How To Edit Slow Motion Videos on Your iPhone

In this video, we are diving into one of the most eye-catching features in video editing, slow motion.
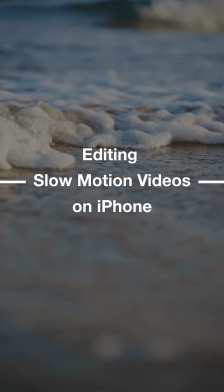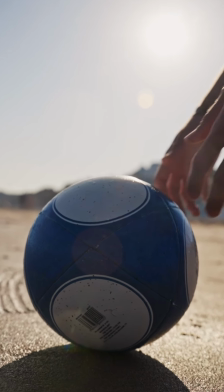(0:16)
Slow motion has a unique ability to capture and accentuate details and movements that are often missed at normal speed,
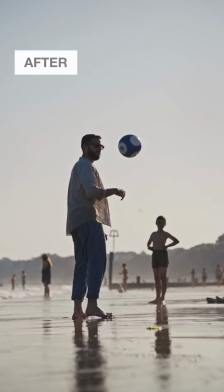(0:24)
revealing a whole new dimension to these elements. Let's dive into how you can use and fine-tune the slow motion settings on your iPhone to create truly mesmerizing videos. Slow motion is a fantastic tool to emphasize key moments in your video.
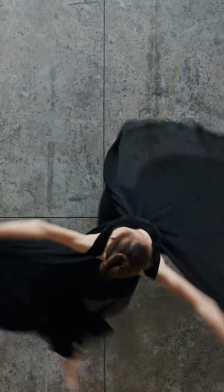(0:45)
Take, for example, a ballerina twirling with a long skirt that floats and ripples in the wind. When we slow down this footage, every graceful moment and the elegant flow of the skirt are accentuated,
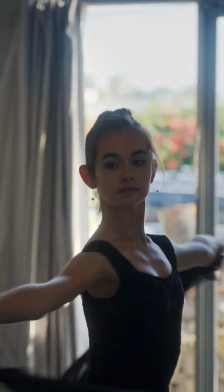(0:59)
transforming what looks like a simple movement into a breathtaking visual experience.
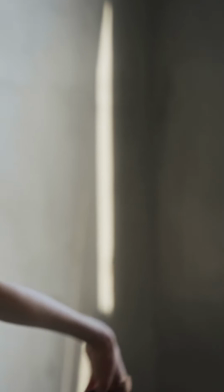(1:09)
This intensified view allows the audience to appreciate the artistry and finesse in each movement that might be missed in a normal speed. I'm going to walk you through adjusting the speed of your videos right in the Photos app.
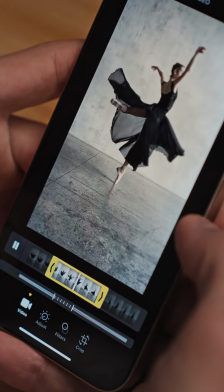(1:22)
It's super intuitive. You can select the parts of your clip you want in slow motion and control the speed for those segments.
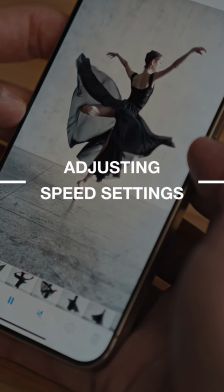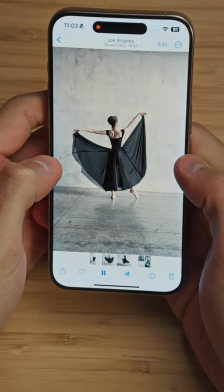(1:36)
Let me show it to you using this clip. There is this ballerina dancing, and I think it looks great.
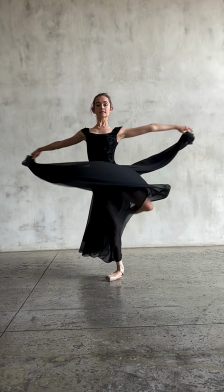(1:43)
But the problem is that I think the slow motion starts a bit too early, so we can adjust that.
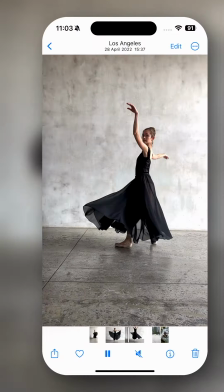(1:49)
Let's go on edit.
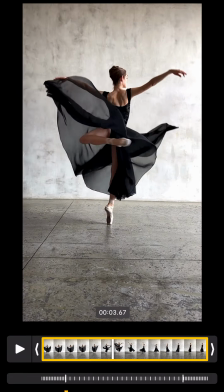(1:50)
Now we can see two parts, the preview that we already know, and then below the preview, we can see that there is another sort of slider.
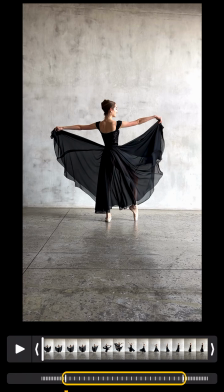(1:59)
Here is basically the slow motion effect applied to the clip. We have an endpoint and an outpoint.
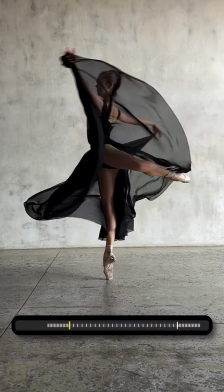(2:06)
And normally, iPhone leaves a normal speed at the beginning, then it starts the slow motion, then it ends with normal speed again. And this is the classical standard effect applied from the iPhone, but we can adjust that manually. So now, I just want to have the slow motion when she's rotating around herself.
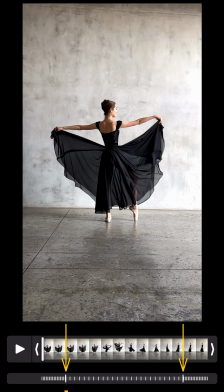(2:24)
And to do this, I'm going to move the endpoint and outpoint. So the endpoint will be at the start of the rotation, probably like here,
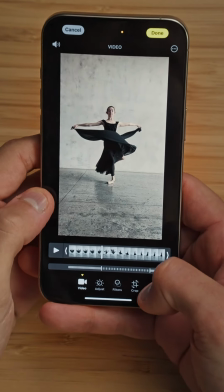(2:31)
and then I'm going to drag the endpoint when the heel of her right foot touches the floor.
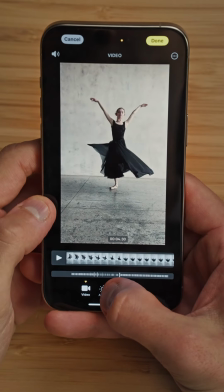(2:37)
So let's go and move probably like here. There you go.
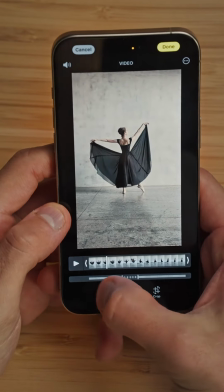(2:42)
Now let's have a look at the clip back. Probably going to start here from the playback at this point.
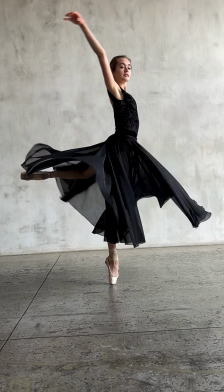(2:50)
Yeah, this is almost perfect. In case you're not fully happy with the result, you can also enter precision mode just like we did with the trimming part.
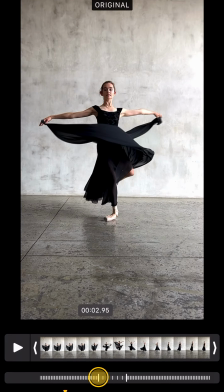(3:00)
So you just need to hold for 1 second your finger on one of the 2 points in or out, and then you're going to enter precision mode.
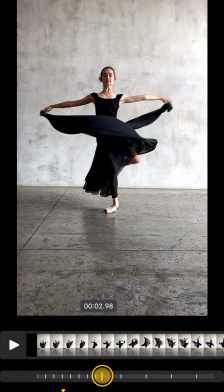(3:08)
And here you'll be able to move frame by frame and decide where you want to start the slow motion part.
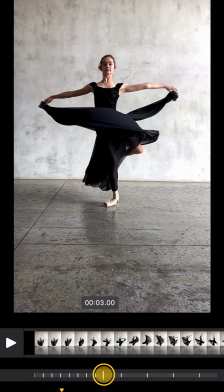(3:14)
For example, we're going to start it right here when she's starting the rotation. Then I'm going to release my finger and that's it. Then one more thing that I can do to make this clip a little bit better is to trim the beginning.
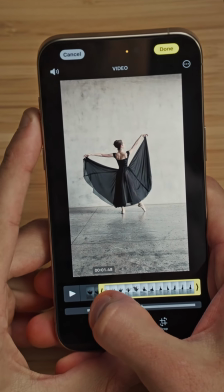(3:27)
So we're just going to grab the left handle, move it until this point when she's about to start rotating,
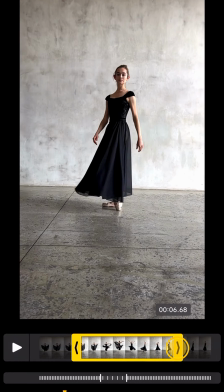(3:34)
and then also grab the right handle and move it towards the end when she finishes the rotation.
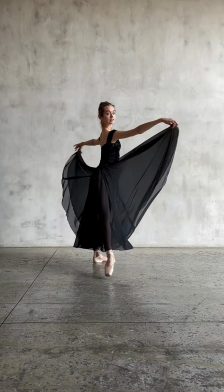(3:41)
Now let's double check what we've created. Yes, that's beautiful.
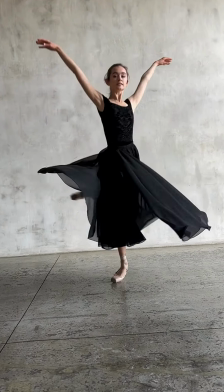(3:48)
I love the details in this shot.
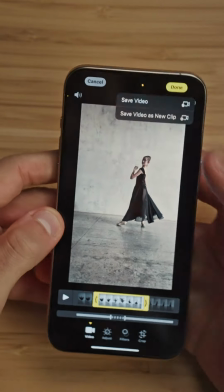(3:50)
And once you're happy with the result, you can just click on done, and then you'll decide whether you want to save the video or save the video as a new clip.
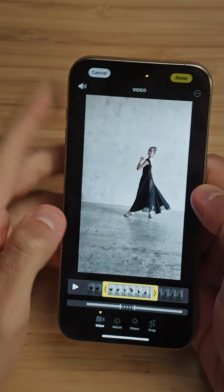(3:57)
In this case, I'm just going to save the video because I didn't really like the original edit of the iPhone. And remember that these adjustments are non-destructive, so you can always go back and make any changes.